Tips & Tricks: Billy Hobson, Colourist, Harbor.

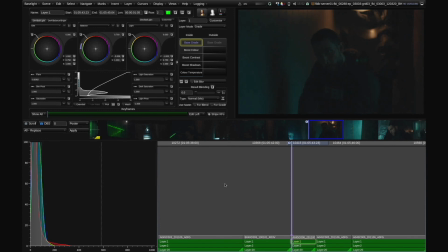8:21 rather subtract some flare for the shot to kind of help sink those blacks back in. If I do a bypass on just what I did with that little bit, you can kind of see everything clearing up a little bit.
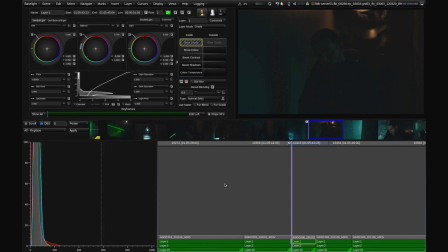8:34 It gets a little less muddy. So from here, I'm just going to build upon what I just did. So I'm going to switch over to my Boost Shadows tool, and then I'm going to crank that up a bit.
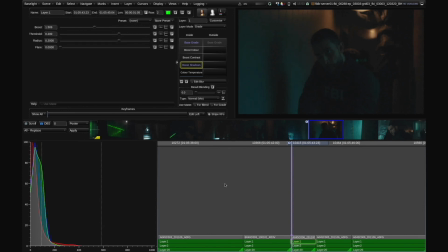8:49 And you can kind of see what highlights are in the image start to get stretched away from that black pivot point. So I'll again bypass that operator, and you can see how much the contrast has improved in there.
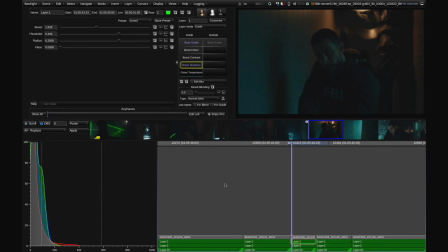9:05 You start to make out the facial features. You can kind of see the action behind him a little bit better. And this is the sort of clarity that I'm talking about. It's still dark. It's still, moody, but you can see into the shadows much better.
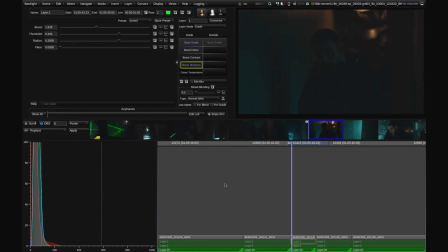9:24 And if I show you this sort of overall LUT versus graded, you can see how big of a difference that makes. Doesn't change the feel of the scene. You can just see into it better.
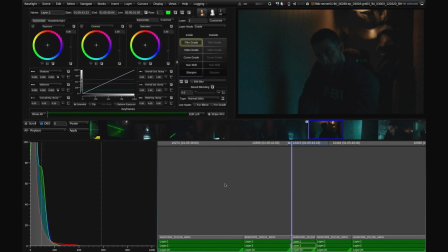9:38 Into my primary tools, I'm not actually going to do too much here because I feel like the actual colors that they shot are intended. Now, the Alexa does tend to skew a little bit green, so maybe I'll do a point of magenta
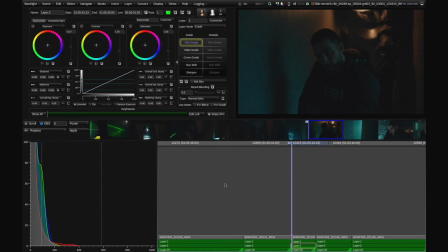9:53 and then a point of cyan just to kind of help it bring it into the world of color that I'm used to. overall, I'm going to desaturate 10%. This show is a bit desaturated as a baseline, but because of the heavy colors in here, I'm not going to go too far to make it feel flat.
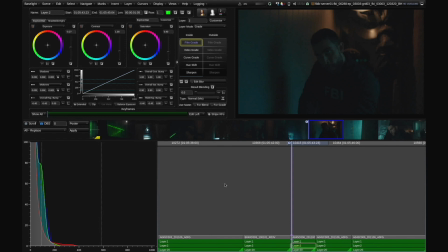10:13 So I like that color contrast that's going on here. Then from here, usually I'll play a little bit with my exposure and contrast if I just want to make it pop just a little bit more. It's subtle, but it does help a little bit.
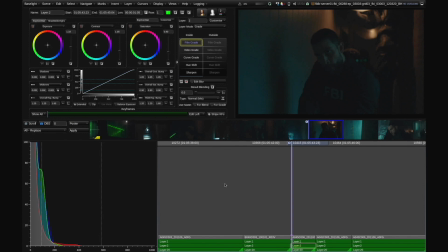10:31 It kind of just helps tip those little points of light over a little bit and add just a little bit more contrast back into it. So now looking at it, I'm pretty happy with this. So if I do a bypass all, you can kind of see where we started and where we've gone.
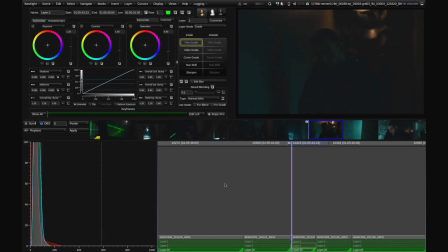10:50 If I play it, so you can clearly make out the actor in the foreground, and then you can see a guy wearing night vision goggles behind him.
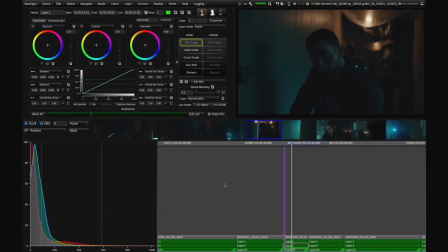11:08 As he moves into the dark, I'm okay with that because that's how the lighting is intended. But I love being able to see his sort of facial expression as he's going in, very serious. And without these two tools, base grade, boost shadows,
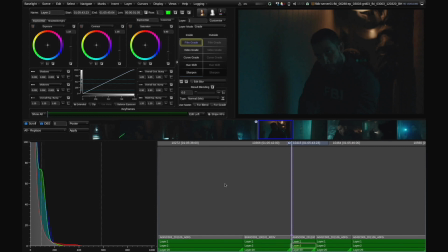11:24 it's very difficult to handle these sort of dark shots and make them look beautiful. Sometimes it's the traditional tools are a bit limiting for more difficult shots,
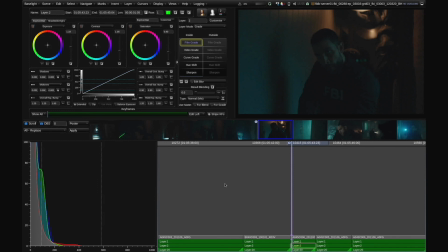11:38 but with the introduction of these two tools, I mean, there is no shot that you can't tackle and create a clean grade with. Okay, so I know that you've graded Lady and the Tramp. Can you tell us what are the challenge of grading a VFX movie like this, and also how did Baselight support your work on such a project? I did the final grade on Lady and the Tramp for Disney Plus, and it's a very visual effects heavy movie. The flexibility of Baselight allows me to really be able to fine tune those visual effects into the general world of the actual show itself.